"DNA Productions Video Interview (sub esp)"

And once Keith and John see this part of the process, they're happy with the composition of the shot, what the character's doing, the acting performance. we take that shot and we unflatten it and then we can quickly get in front of them see if they like it, see how it's cutting together in context for the movie and then we unflatten it and finish out the secondary
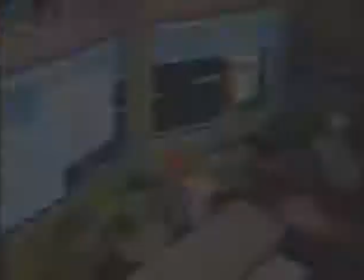animation put in the background characters and there you go This is Jimmy's face,
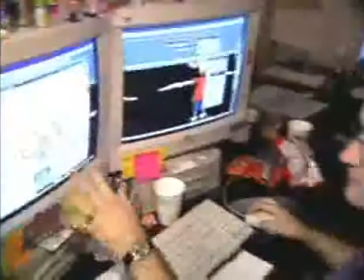the geometry of Jimmy's face unwrapped and what we do is paint
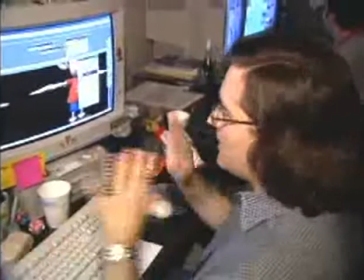onto this little template of his geometry unwrapped take
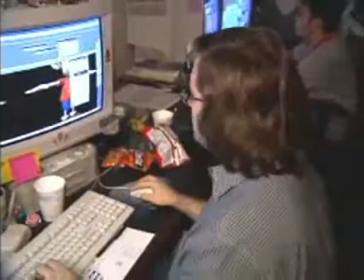that image and then wrap it back around his head to give him colors in his cheek and stuff like that.
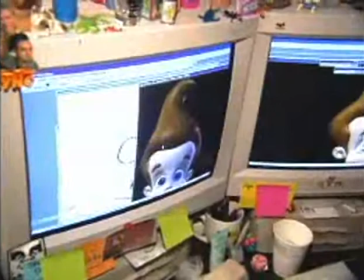His hair was a big challenge, trying to get the level of detail and stuff that we wanted.
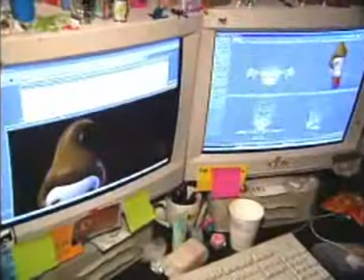And actually, when you see his hair in his regular position, it's sticking straight up in the air.
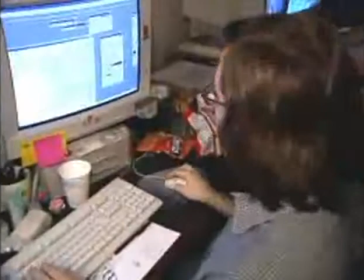And what we did is, you know, it helps the texture department to straighten things out like that.
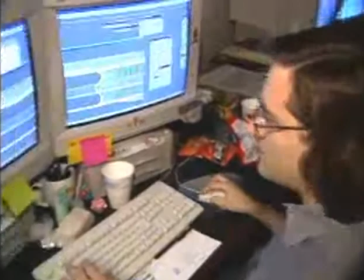We get this image of his hair unwrapped
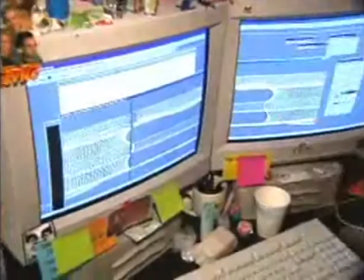and then go through different levels of painting,
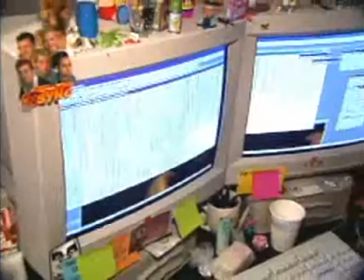adding detail. We use the black and white hair map as a bump map and a diffuse
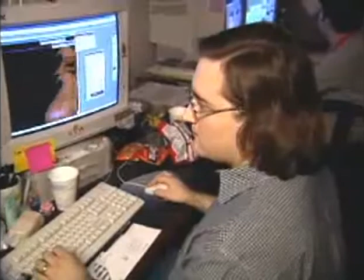map to give some of the darkening in the ridges and valleys in his hair.
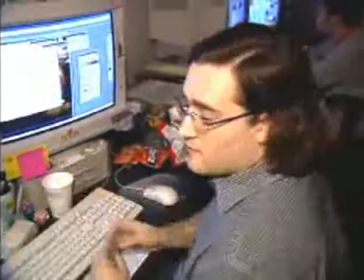And the white parts of the image tell the computer where to bump out, and the blacker parts tell it where to pull the image in.
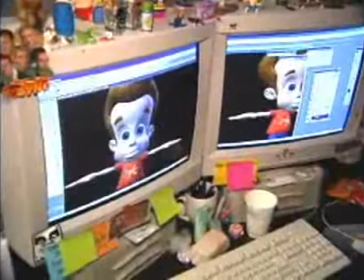So it looks like he has dimension in his hair. and you can see when the light hits it, it looks like it has real shape.
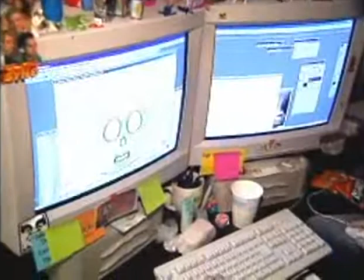And you see with the face map here, it doesn't look like much when I have it in Photoshop.
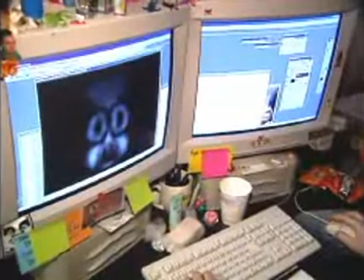But when we apply it to the object itself,
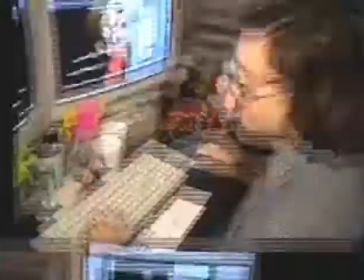that's what's giving him the color in his face, his ruddy cheeks and his red lips.
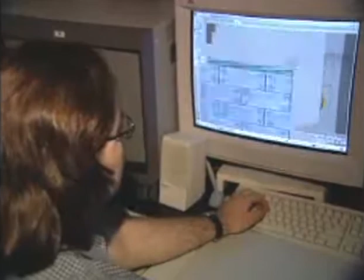Here's a look at some of the images that make up the textures of Goddard.
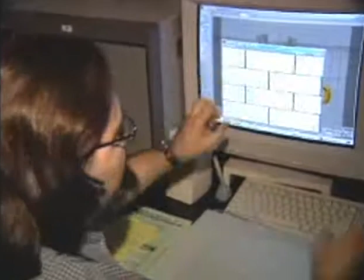This is the tiles on the side of his body,
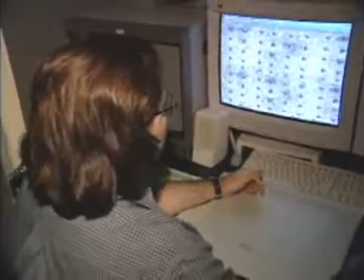the bump map that makes it look dimensional and bump out from the surface.
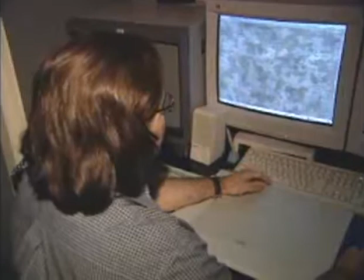Here's a little metal plate that's actually on his nose. This is what makes up his ears.
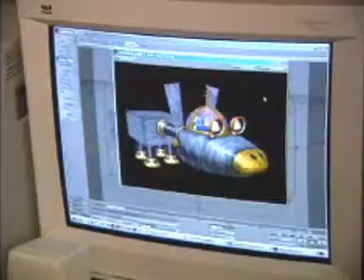Here's some little shading that goes around its mouth. He's the head of the modeling department, and after the characters are designed, then they go into modeling so they can actually be built.
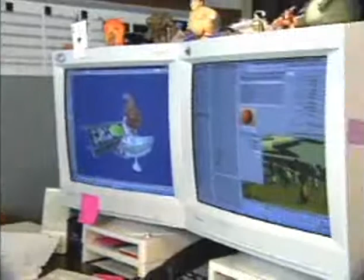It's like building little miniatures, except you're doing it all on the computer. So everything, again, starts off with a hand drawing, and then from a drawing,
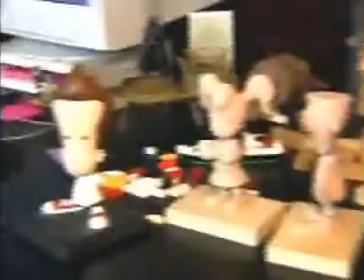we typically, for main characters, go to a maquette stage, where we can start visualizing it in 3D before we start on the computer,
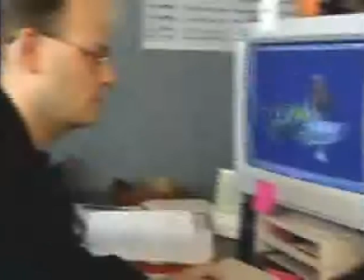so we can kind of hold it in our hands and turn them and look at them.
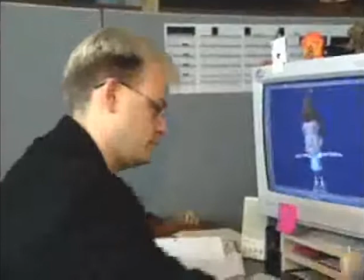then once we have enough information modelers dive in and start pushing the little points
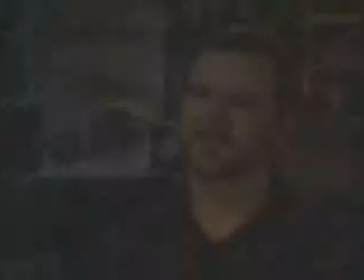and polygons around and actually it's kind of a CG sculpting process and I'll turn it over to Sean here so by virtue of his immense brain he can go and do things like fly and build a rocket ship, run away from home walk on the ceiling, be invisible shrink himself down to the size of an ant or enlarge himself up to, you know, the size of a planet. He gets to live out all the kid fantasies that, you know, most people have when they're a kid. I was starting out to do it as a live-action short film.